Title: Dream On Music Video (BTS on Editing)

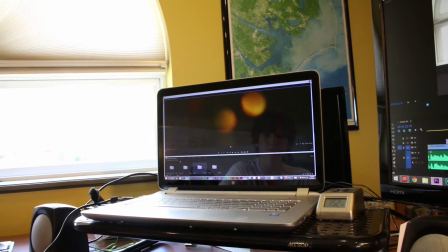[4:09]
And it's this light kind of, and it takes quite a while for it to fully happen.
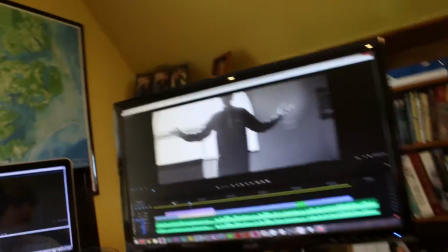[4:16]
Anyway, I sped it up a little bit and added it here, and you can kind of see it in the background.
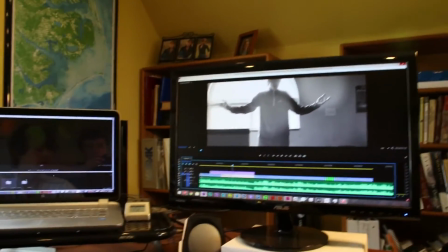[4:21]
And I added a black and white effect to that as well. So you drag the black and white and you put it on that layer, and then you have
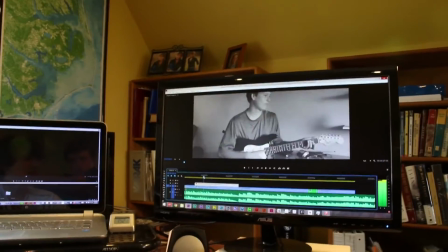[4:28]
that kind of orb thing going on there that also makes it seem like it's not entirely real.
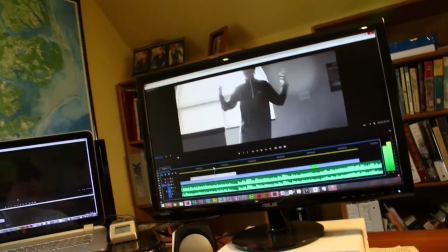[4:34]
And now another thing you can do, and I didn't do on this, would be to bring in like a softening effect to kind of soften up all the edges,
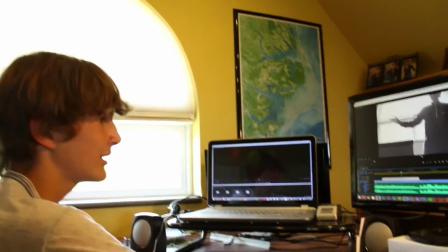[4:42]
like, you know, really unsharpen everything to make it look really fake. And actually, the more I think about that, I might do that right now.
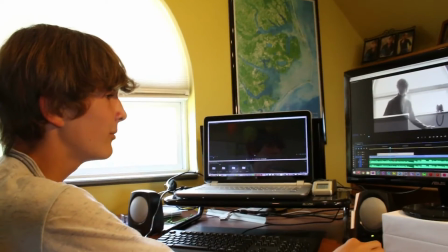[4:50]
Bring in like a blur or something like that, and it might make it look a little bit, you know, a little bit dreamier and not exactly real for a
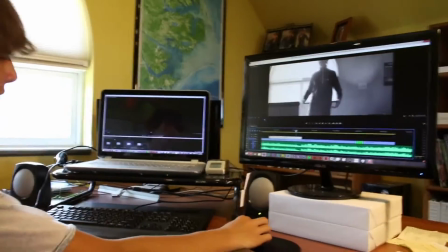[5:00]
flashback or anything like that. So anyway, just a quick insight to that.
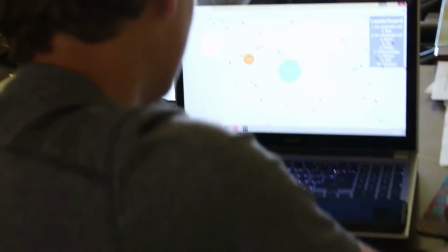[5:07]
Behind the scenes at zaflash, a rare chisel plays a very,
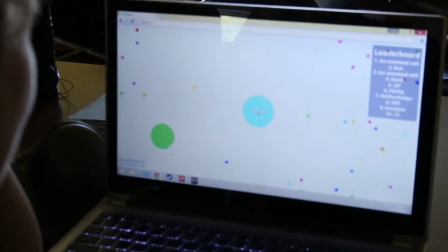[5:14]
very not interesting video game instead of being productive.
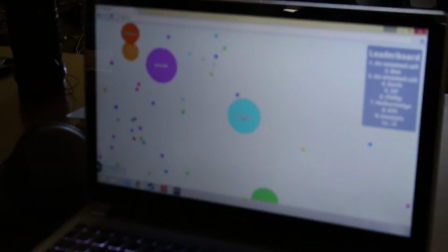[5:20]
Now, some may find this odd, but I'm quite used to it. It's really not that weird.
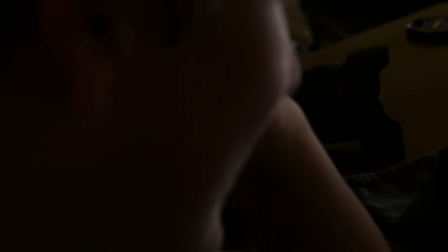[5:26]
After all, it is his way.
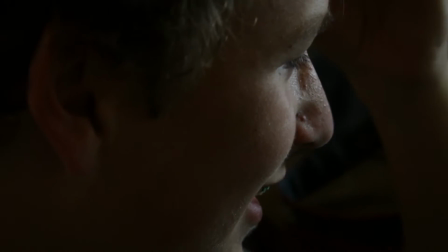[5:33]
Ooh, poor guy. Time to go eat him. He is very interested by such a dumb game.
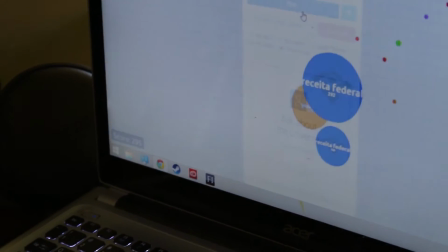[5:41]
No! He just got split into 1,000 pieces and eaten by, I don't know.
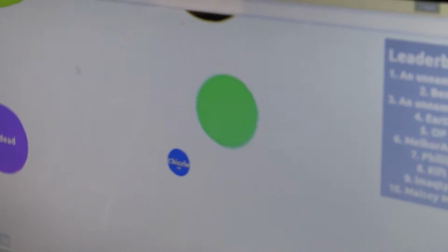[5:49]
Oh, this is intense. Oh no. Oh. Alright then. Sorry about that. That's really boring, isn't it? See here. Oh, look at that. It's me. I look nice. I always look nice. Oh, wow.
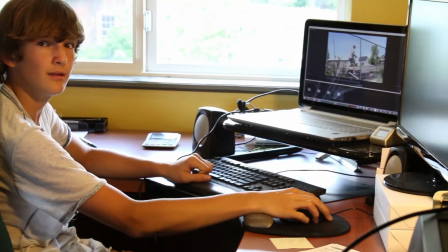[6:06]
Oh, yes. And pray.
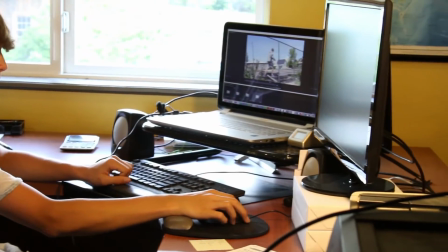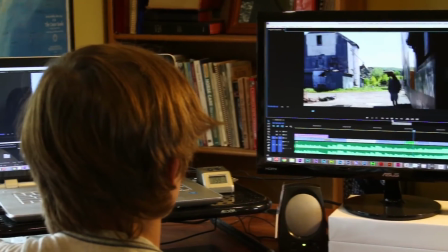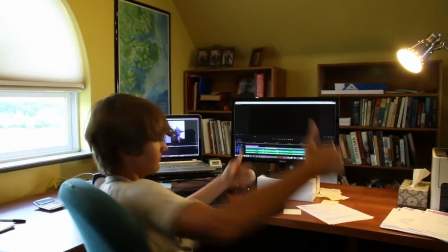[6:24]
Okay, thumbs up in 3, 2, 1. You know, one of the most important things with the music video thing, and I know it seems a little bit irrelevant if you don't understand music, but you have to keep everything timed up. You know, if something with the drums looks wrong, anybody who knows music very well will say, what's going on, right? So even, you know, if you don't really understand music, which not every filmmaker does, in fact most probably don't, you still have to time it and make it seem right. So if somebody does understand what's going on, they'll be like, okay, that matches up. And here, you know, we didn't actually record this on top of the parking garage. We didn't bring, you know, microphones and everything. That didn't happen, you know. So you have to kind of work around stuff like that because you can't. Certain things you just can't do. And, you know, in post, it can be really, really annoying not to have that already set for you, but you just got to kind of work through it, and sometimes you get a shorter shot than you wanted, but generally it's okay. And so far that's been working out okay, but I might have to cut the song a little bit short because of it.
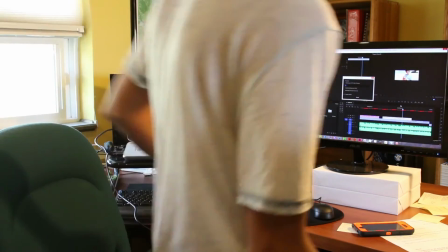[7:44]
Alright guys, finally on our last pre-render, which is gonna take approximately 15 minutes. Which is a long time for a pre-render, so